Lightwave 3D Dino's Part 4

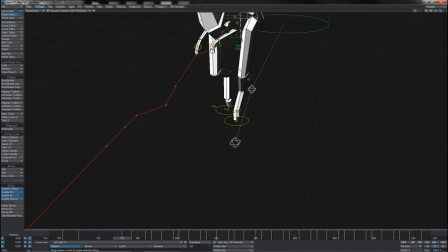(8:33)
So of course he's sort of oversteering a little to start with. That's possibly a little fast. How many frames did I go there? Only 5. Let's make it 6.
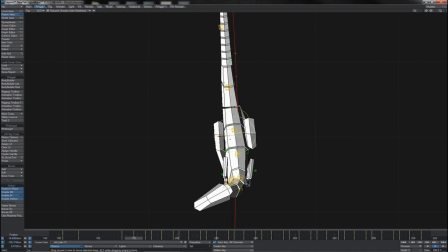(8:44)
And let's also nudge him just ever so slightly sideways, so he's starting to push his weight off in that direction.
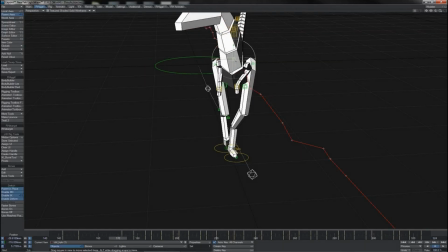(8:53)
This should start to give us a more compelling turn.
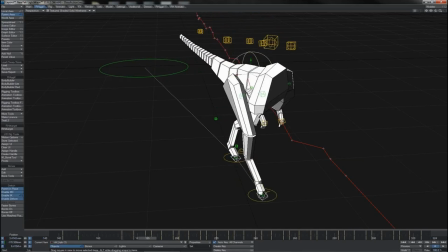(8:57)
There we see he's leading with his body, so he's pushing his body weight off to the side, so it's not just this straight linear turn.
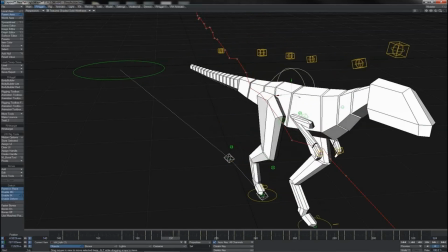(9:05)
It's got this bit of overlap to it. The body starts really moving the weight as it goes along.
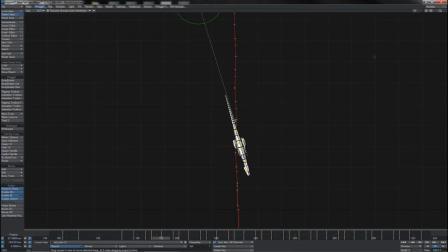(9:12)
We can perhaps, as he just comes into this passing pose here, from that point, we can again just give it a little nudge there, just a little bit of extra turn and a little bit of extra push to that side,
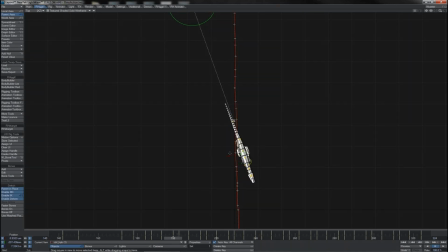(9:29)
only small, and then he can sort of oversold it just a little bit there where he's coming down now, of course, to the contact pose of the other leg before starting to finally lift up.
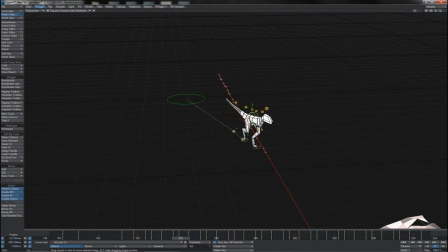(9:44)
So we see that's turning him off nicely there, and that's starting to look pretty good and natural. Of course, what we see is because of this we wind up with this foot drifting a bit incorrectly.
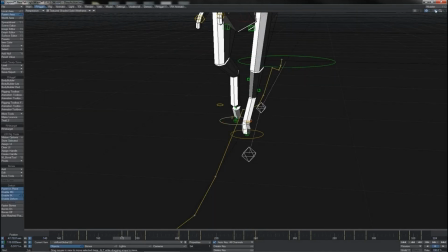(9:57)
Let's have a look. Oh no, that's okay. I thought it was sort of penetrating a little bit, but it's not.
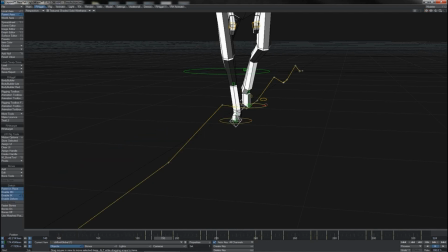(10:05)
What we can perhaps do, just to give this little extra sell, is here at the passing position, we can just bring this out on the X a small amount there, and that creates the foot reaching to the side initially to,
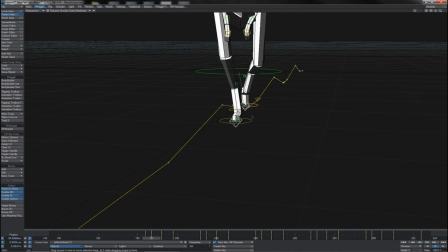(10:20)
of course, produce part of the turn. And we can perhaps key a similar little thing here. So as we come over like this, at this point, the foot is further in. So again, it's coming across to try and make that contact further over to the side there.
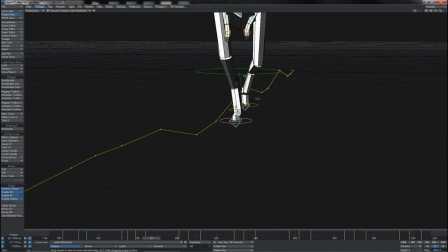(10:39)
And consequently, you get this turning action coming from the legs like that.
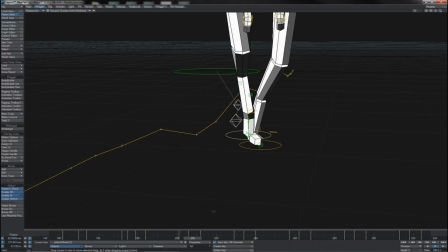(10:46)
So that's worked out reasonably nicely. It is, of course, quite a shallow turn, and it's not particularly fast, you know, it's a small turning circle.
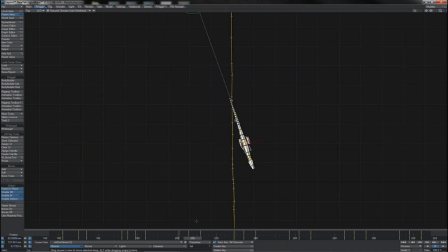(10:55)
But of course, as we discussed back at the beginning when we're saying about how, you know, dinosaurs' limbs worked, there would be limits on the turning circle for a creature like this anyway. It wouldn't have been able to make, you know, very quick pivots around, other than, of course,
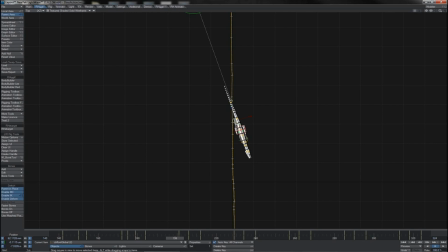(11:13)
by spinning on its foot, which is debatable how it would or wouldn't have moved in that fashion. But certainly it wouldn't have been able to really, you know, twist its body to the side whilst keeping its foot planted, requiring a high degree of rotation at the hip.
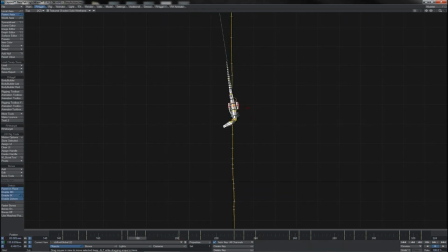(11:31)
That would not have been possible. So what we've got here is, you know, quite reasonable, all things considered. What I'm also going to do to sell this turn a little bit more is, as he's coming round and out from his move there,
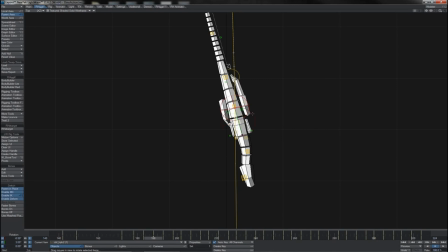(11:47)
I am going to push the spine over, because of course there's no reason why you couldn't, you know, bend and flex his spine.
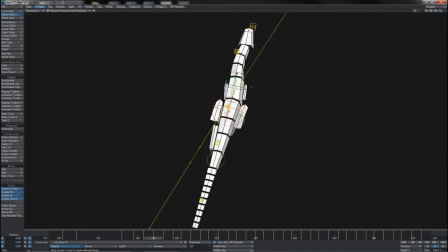(11:55)
So of course we get this turning arch forming up there in the spine as he comes across,
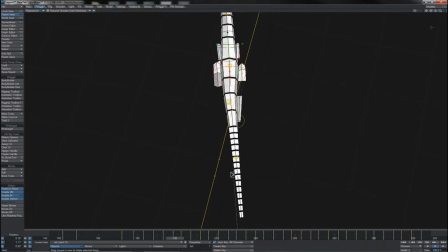(12:03)
and starting to straighten himself out as he comes back into his walking line.
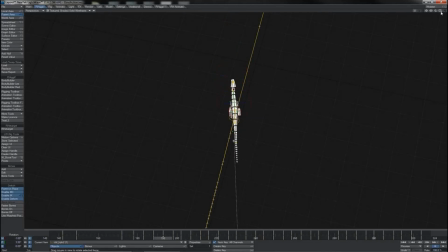(12:07)
So that gives us another nice little bit of action there taking place.
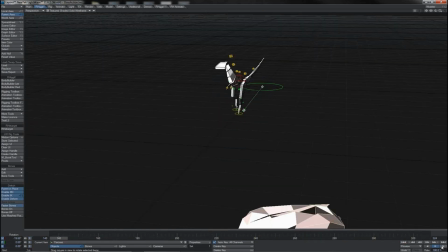(12:12)
So again, let's give this a little watch, see how it looks. There he is, he's up and coming across like this. Okay, I like that. That works reasonably well. It looks a little, perhaps a little snappy or a little fast, but I think perhaps that's largely just the linear shift in the keys there.
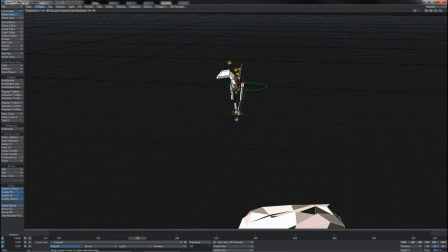(12:30)
And it's also, of course, the fact that he's turning as he's coming out of his up, and of course he does have a, you know, a bit of a sharp drop anyway, which we already had.